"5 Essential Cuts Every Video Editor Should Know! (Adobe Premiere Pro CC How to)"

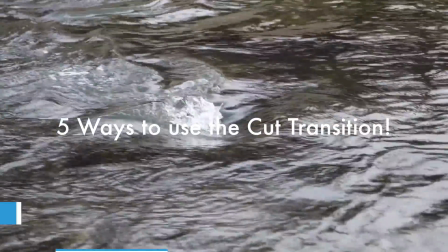[0:00]
Hello everyone, my name is Justin Odisho and in this video I'm going to talk about five different essential ways to use the cut tool or cut transition.
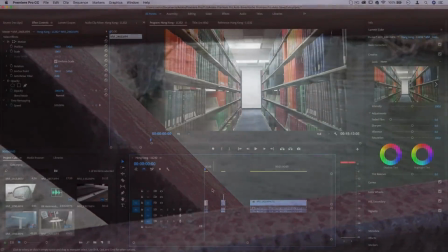[0:09]
So if you do any sort of video editing or video production in general,
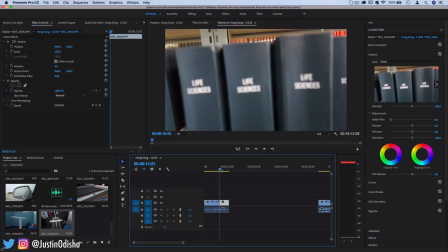[0:14]
the cut is probably one of the most essential things involved.
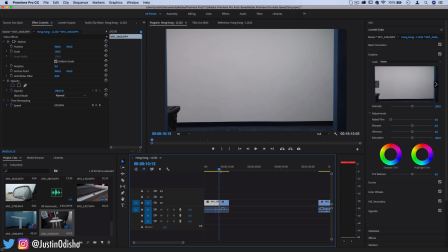[0:19]
If you were stuck on an island without many tools, this is one that you'd want to make sure you have on you. So let's start with number one is just the plain old cut.
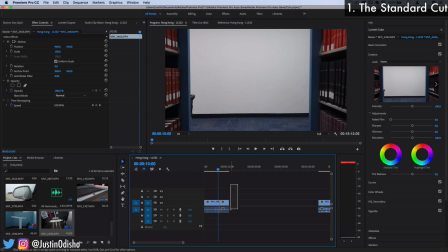[0:31]
This is just the default thing that happens when you place one clip next to another is there's a cut from one clip to another.
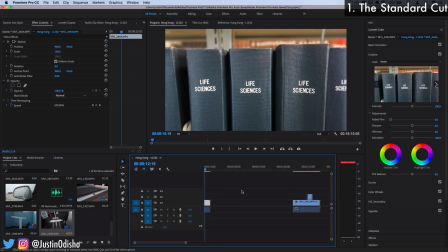[0:41]
But let's move on to number two. I'm sure you guys all know that one. But what are the different ways that this can start to be used?
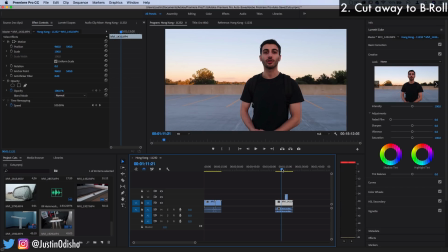[0:48]
Number two is you can cut away to b-roll or cut away footage. So I have a whole separate video on b-roll that is a little more thorough,
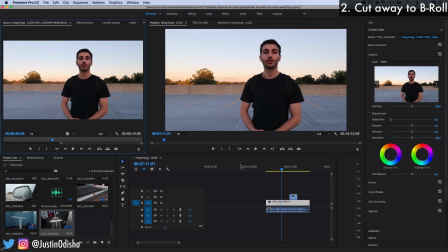[0:57]
but basically if you have your a-roll footage of someone talking perhaps, especially for YouTube videos,
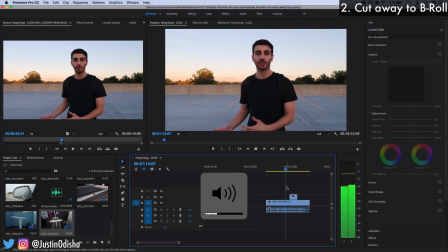[1:04]
you have a chance to cut away to a
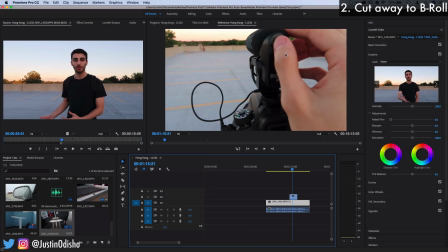[1:09]
secondary footage that either gives a better look at what someone's talking about, provides another angle, or interjects a different scene within a clip so you can have it actually cut while the dialogue or
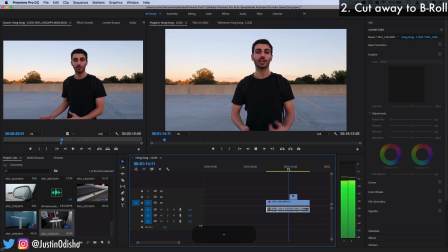[1:26]
narration is still going on and that'll make it seem like it's happening at the same time almost and then cut back to the original clip or you could actually cut it in and don't start the other clip until this scene happens so this is more
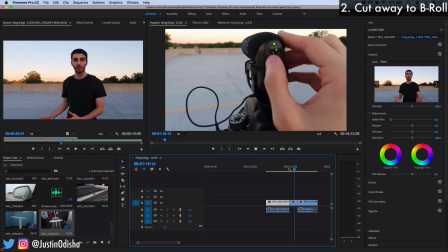[1:43]
like if you were to do a callback or a flashback and then the other scene continues.
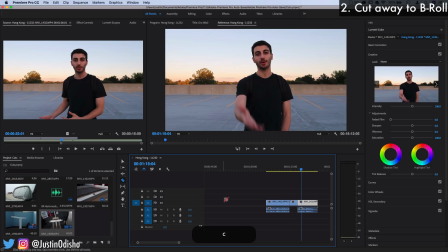[1:48]
By the way, if you're in Premiere Pro, the C tool is the shortcut for cut, or you can find it right here. It's the razor tool. So I have more videos on that. There's different shortcuts like ripple, delete, which also serve as a cut,
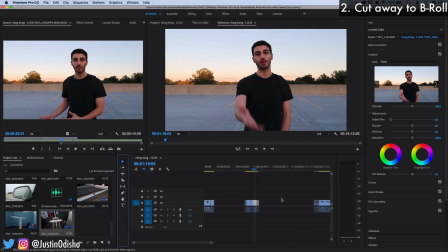[2:03]
and that's Q and W. But let's move on to the third thing on how to use a cut.
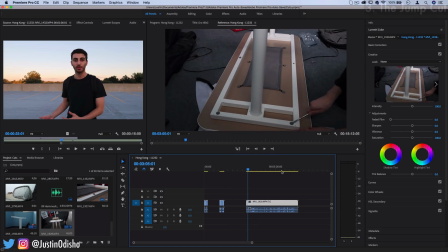[2:09]
This is another very popular one, and that is cutting between the same clip or jump cutting so here's a little clip of me assembling an
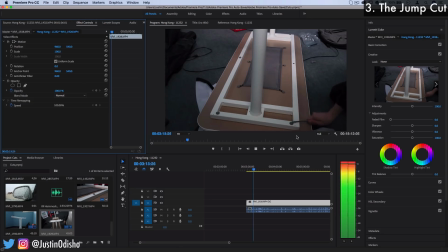[2:19]
ikea desk and i have to pop out all these different sockets so instead of showing this whole thing there's a few ways that we can show the progression
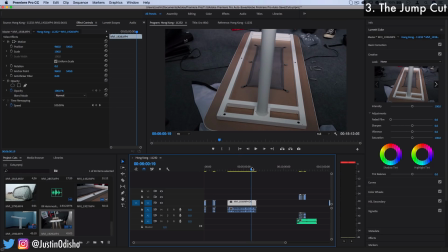[2:29]
of time or the completion of something in like a stop motion kind of way one you could just fast forward this whole clip you know maybe i'll press r get the rate stretch tool and turn it into a time lapse of sort or you could do jump cuts so each time I pop
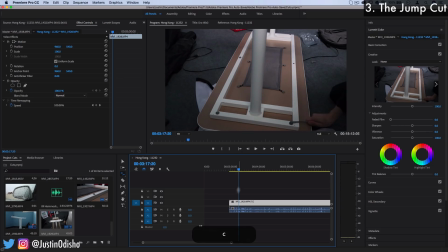[2:49]
one of those things open I could just cut to those exact moments so in the end it's the same clip but I've cut it only down to exactly the best moments of those sockets popping and it'll give me a
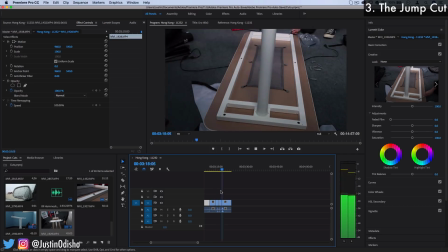[3:03]
satisfying compilation of the same clip of me moving around the table this is
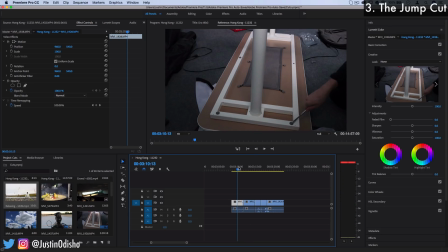[3:08]
also one of the most commonly things I get asked is, how did someone do this? And it'll be like a magic cut type of thing where the camera is sitting still on a tripod, but things magically get done on the screen or someone is on the screen and then they snap their fingers and they're off the screen.
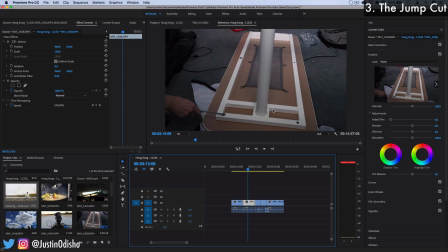[3:27]
And basically what's going on there is someone's just cutting from one section of the same clip to the next where perhaps the person walked off the screen and it looks like they magically snapped their fingers and went off. So a lot of effects that I get asked how is this done is like it's just a clever
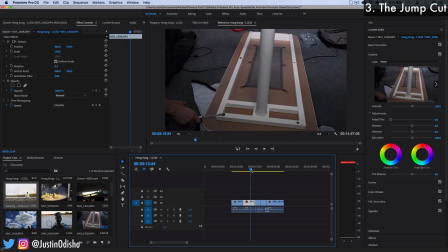[3:44]
cut or like a magic cut where someone changes outfits or moves. Now another thing that goes along with that and this could go into number four is cutting to the beat or editing to the beat.